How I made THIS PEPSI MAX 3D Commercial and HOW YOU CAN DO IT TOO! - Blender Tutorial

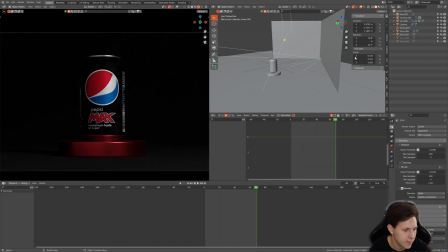12:32 These give really subtle reflection for this part of the can, and this one gives the light to the middle of the can. Also pretty subtle. And the last thing, this is the key, I would say. This is super important for can product rendering or product animations,
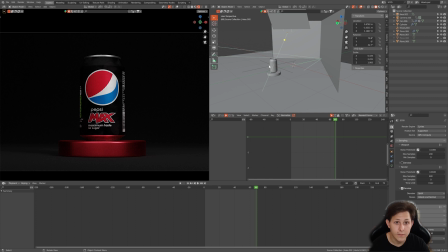12:49 especially when you're dealing with like very dark environment and when your product is dark and when it loses the shape. As you can see, you can't really say what shape it is. So to define this shape, you just add the plane behind, and look, this looks nice.
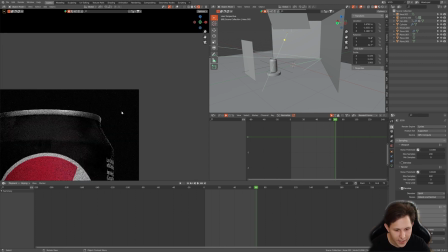13:09 You see the shape, this is obvious that this is the can. Really simple, really subtle.
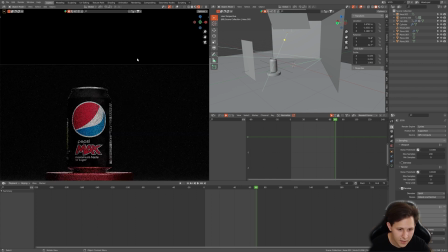13:14 You see, this is very simple thing and it's very subtle. Just the touch is all it takes.
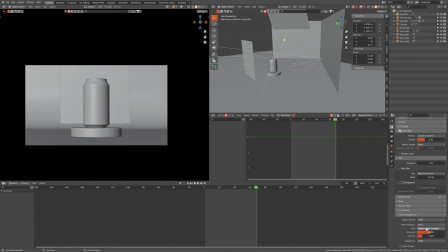13:21 And of course, for all the scenes, you have to go to color management and change the look to medium high contrast or high contrast. We'll also be doing some compositing in After Effects later on. Okay, so last 2 scenes that I want to cover with you in this tutorial are the fluid scenes with the fluid simulations.
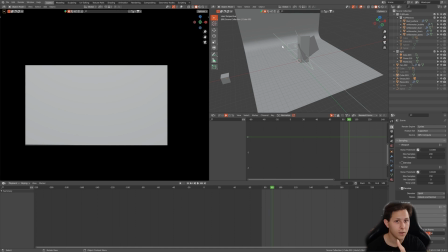13:39 So starting with this scene that we have this fluid coming over the can.
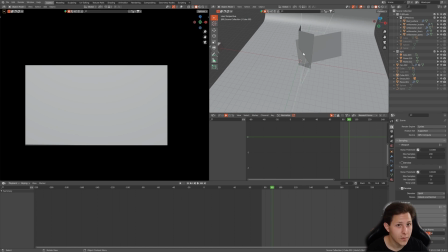13:46 So this bases on the curve guide force.
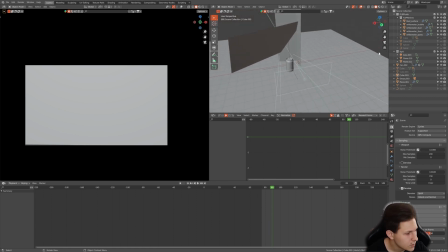13:50 I am using flip fluids add-on, and for this one you just have to add so starting from setting the fluid simulations, so you perhaps could go with even Manta flow.
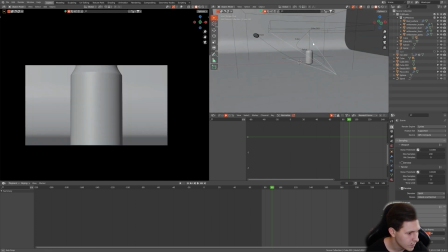14:03 So with hidden lights we have our domain here, we have the curve guide that goes like this.
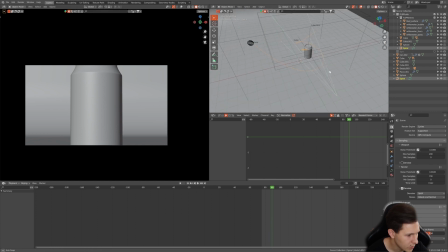14:12 So you just have to get the path object and just sculpt it around the can. And here I have the outflow object.
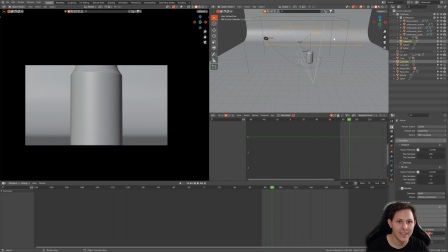14:20 So it's the object that takes the fluid out of the scene, so that thanks to that the scene isn't too heavy. And here we have our sphere that is the inflow. So it's the object that generates the fluid.
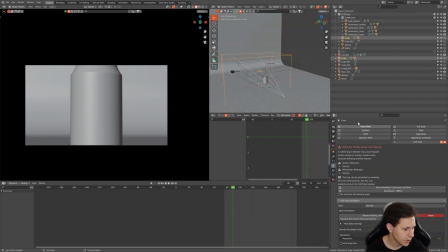14:35 So I think the best idea would be to just show the settings that I have for the flip fluids.
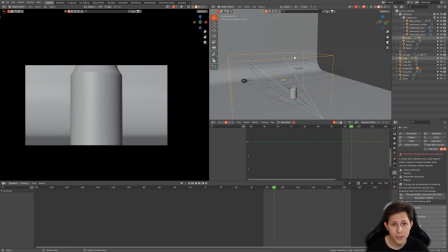14:42 Yeah, I would say for this fluid simulation, it's mostly about trying to get the desired result. There are plenty of tutorials on the internet on how to do the liquid around the curve.
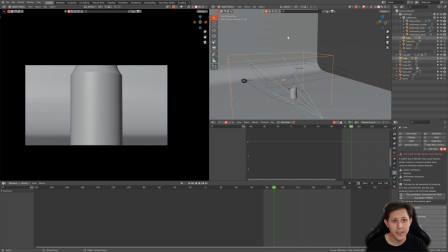14:59 I even saw some tutorials that use the geometry nodes system within Blender.
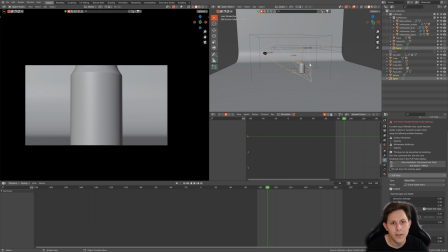15:05 So, and personally, I think it's worth it to pay for the Flip Fluids add-on because MantaFlow sucks. Don't use MantaFlow if you really don't have to. And that's what we have.
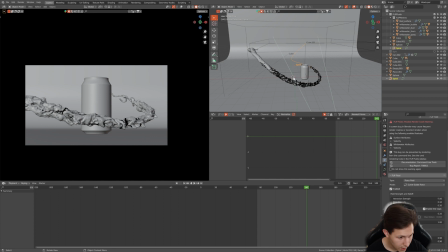15:18 Let's reload the frame and here how it looks like. These black particles are white water, and white water are like bubbles, foam. What you really have to pay attention to is the size of your objects, because flip fluids,
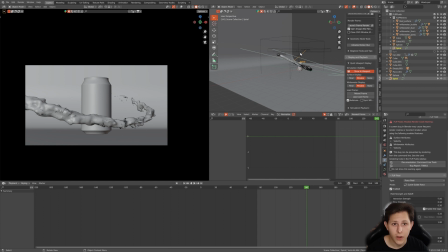15:32 or generally speaking simulations, are really different when you have different world sizes. Like look, here I can show you. Here you have the domain sizes.
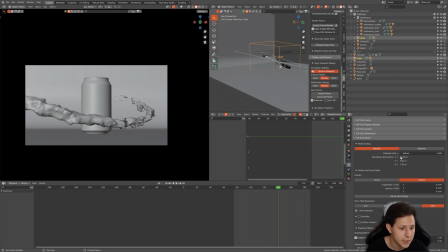15:41 So these are pretty big, and that's good for flip fluid simulation, because flip fluid simulations, I mean, you have two settings, right? You have flip and you have APEC here, simulation method. And flip is better for very random, like splashes, something like that.
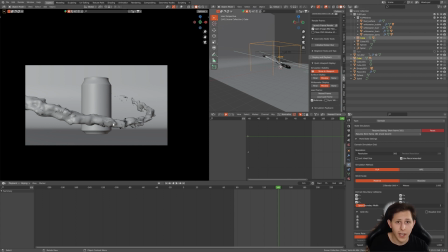15:57 This is very good for flip fluids, or something like that when I want to have this randomness. I want to have randomness here. So I go with flip, and to flip, the best way is to have pretty big world size. You can also change the world size using just one Blender unit equals X meters.
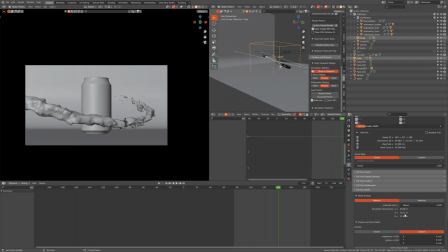16:14 So you can just put, I don't know, 5 meters, and look how big the world is now. Pretty simple. And the simulation would look probably even better. You have to test this out. I won't give you the exact value that you have put here and there. You have to test your things.
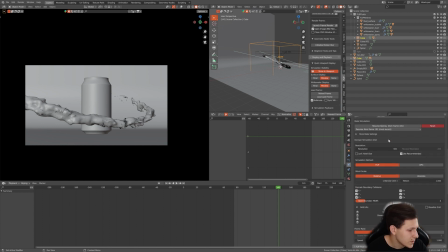16:30 That's what the art and I would say the learning process is all about, right?
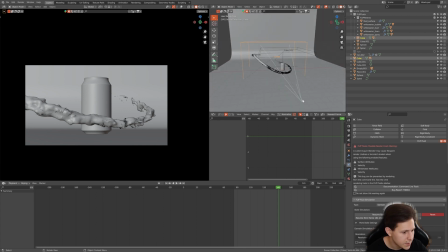16:36 So let's go with the lighting and animation. Animation is pretty simple, like in many other scenes.
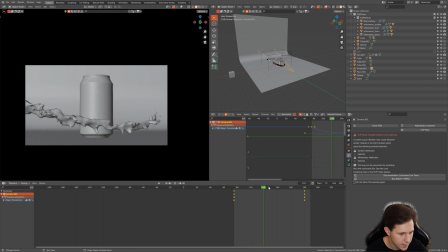16:41 It's just camera on the Z local axis,
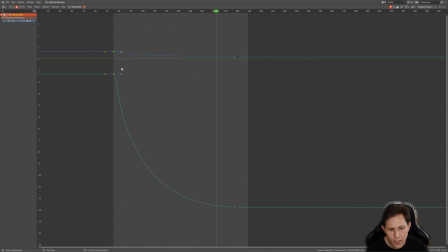16:44 and similarly using some curve guide to just give some time to just slow this down very smoothly.
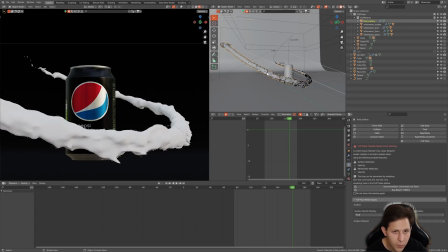16:53 So with animation covered, let's go to materials for the Coke. And Flip Fluids, I don't know why, but it likes to reset just materials.
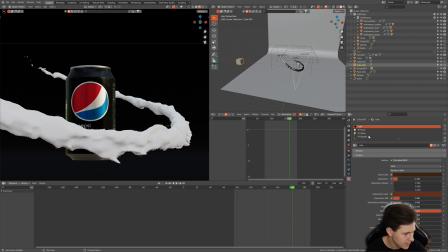17:02 So I added a cube that has these materials with the fake user selected.
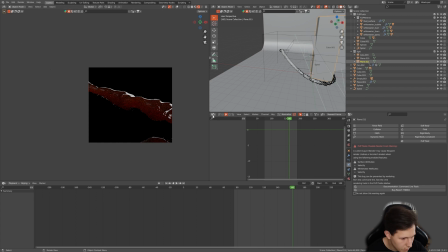17:06 So let me add materials real quick. And for the Coke, you can go even with more translucent, transparent material, more than I did.
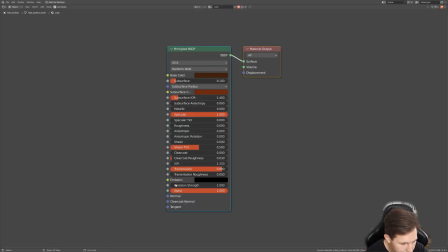17:14 It's like this. Take a look. That's my material, but feel free to go with, I don't know, something even like 1.
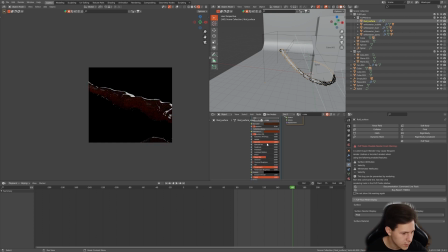17:21 Maybe that's too much, like 5. All depends on the lighting that you will do. It's important to just adjust it for your feelings, like on art.
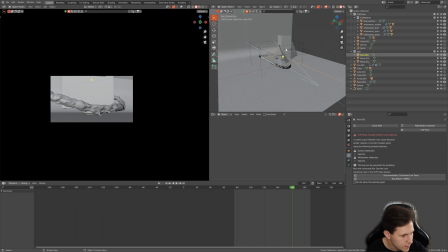17:28 And for the lighting that I went here is 2 planes and 1 area light.
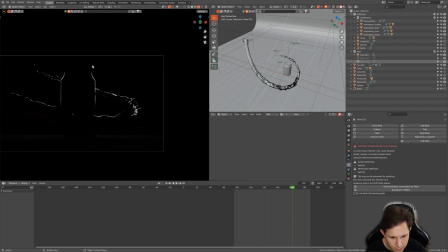17:33 So let's hide this. And what area light does here is to give that rim light for the can and for the liquid also.
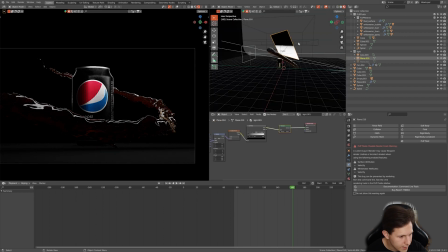17:40 And I have a plane light that is the gradient light that adds the key light to the scene and also highlights the liquid where it is. And the last thing is to give a bit of reflection.
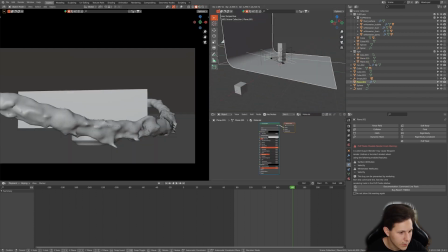17:52 That's just a plane without any material whatsoever, and another backdrop with just dark, pure black, roughness 1, specular almost 0.
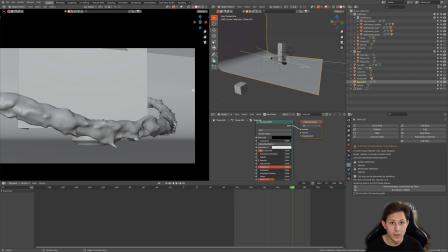18:01 Have none reflection from the planes, from the studio.
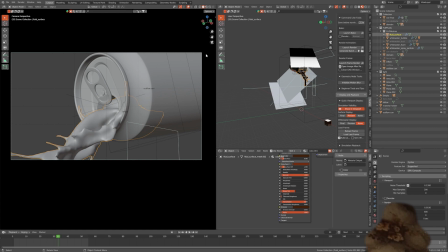18:07 Alright, so here's the last scene that I want to show you how to do.
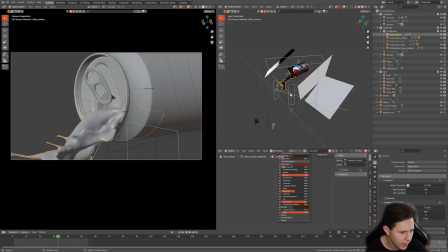18:12 And the lighting is pretty complicated because here we have like 4 lights and 2 planes that are reflecting the lights.
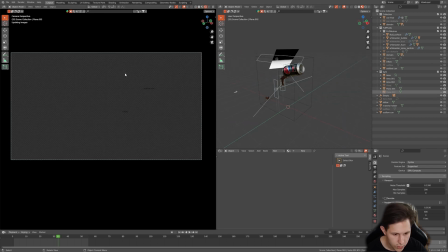18:20 So let's start from just the lights. I will show you what each light does. So let's turn off.
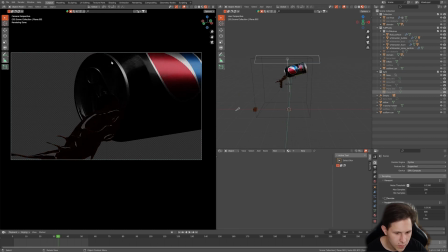18:25 Let's go with the first light. So this light, this will be more like a bit of reflection. That's it. This one too is very subtle. Another light and another story, just adding some light.
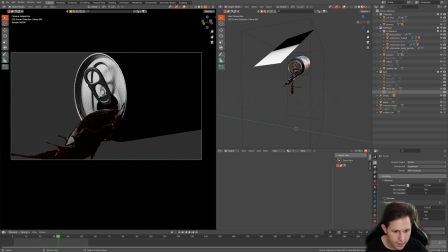18:35 And here we are. This just lights all the things. This is pretty flat light.
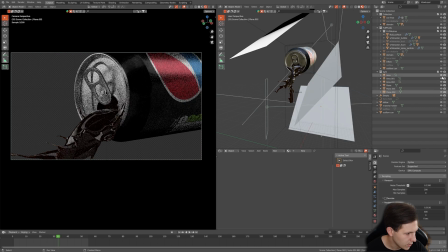18:41 Let's enable all of these. And these two just give, for this part here, these 2 planes just give some kind of reflection, so it's not really black. Take a look. Without these and with, there's a huge difference in that. So that's for the lighting. From the animation perspective,
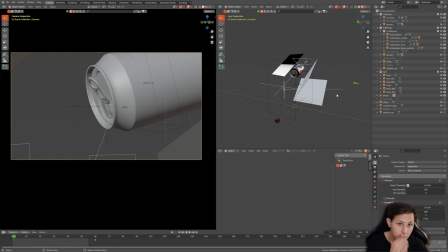18:58 it's pretty simple because it's another time that we are going with the object constraints with the track 2. So like in this scene where we had the scan from the top and we were doing the rotation,
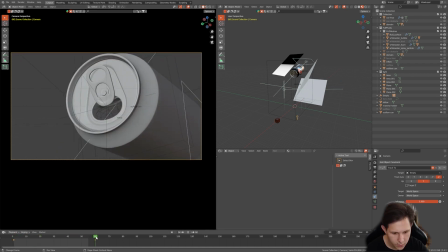19:12 you have to go just, pick 2 frames and just go with it. That's it.
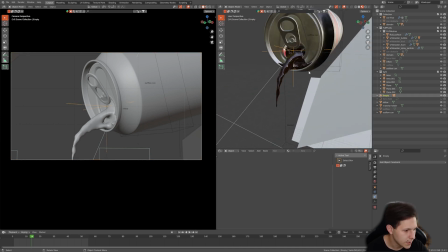19:16 Pretty basic stuff. And we have for this empty that is here and that we are constraining the camera to,
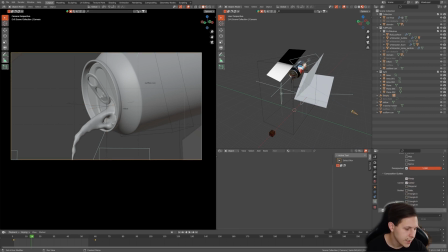19:24 we are adding the depth of field and again playing with the f-stop to get the result that you want.
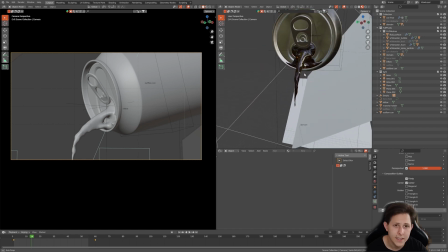19:30 For the fluid simulation, I again used the curve guide. I tested a few things and this curve guide worked the most for me. So that's why I picked this way of doing the thing.
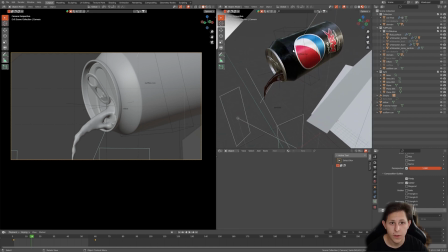19:42 And for the can, you actually have to add the solidify modifier, and perhaps you might have just take a look.
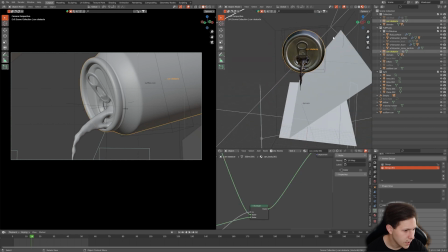19:51 I have two objects. I have can final and can obstacle. You see this is very inflated, so much inflated.
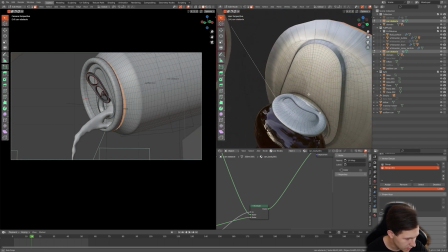19:59 And there's also the additional geometry going on here inside. So you just have to try a lot of things.
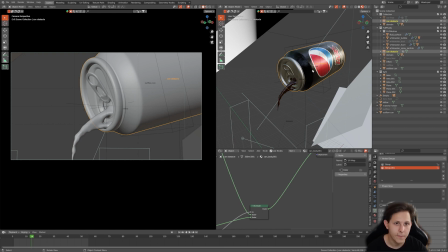20:05 But the basic idea is that you can't have a thin object because then the fluid will just go through.
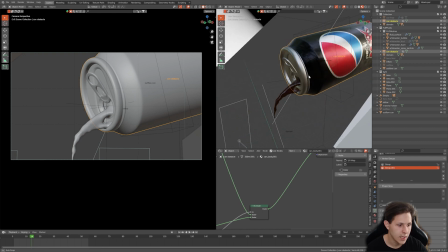20:13 You must have a very, very thick object to not put the fluid through. And that is also to do with the world scale.
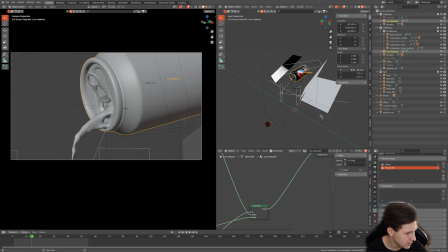20:23 The world scale has to be pretty huge because, as you can see here, it's 10 meters high can.
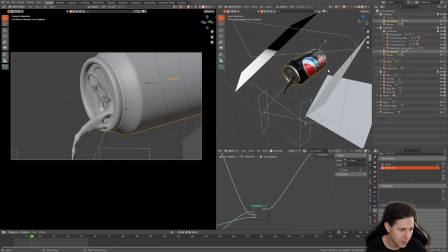20:30 So in reality, it's obviously won't happen, but come on, it's free. So that's it for the obstacle.
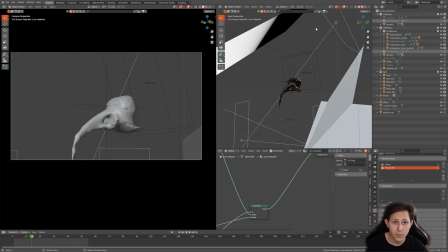20:36 So just, you know, duplicate your can, play around with the settings, make sure that it's very thick, and just test a couple of things with your can.
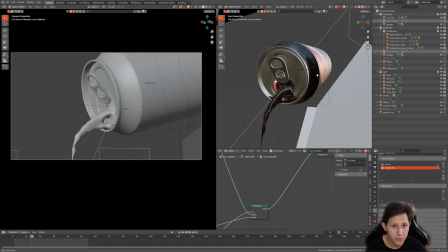20:45 And I'm sure one of these will work.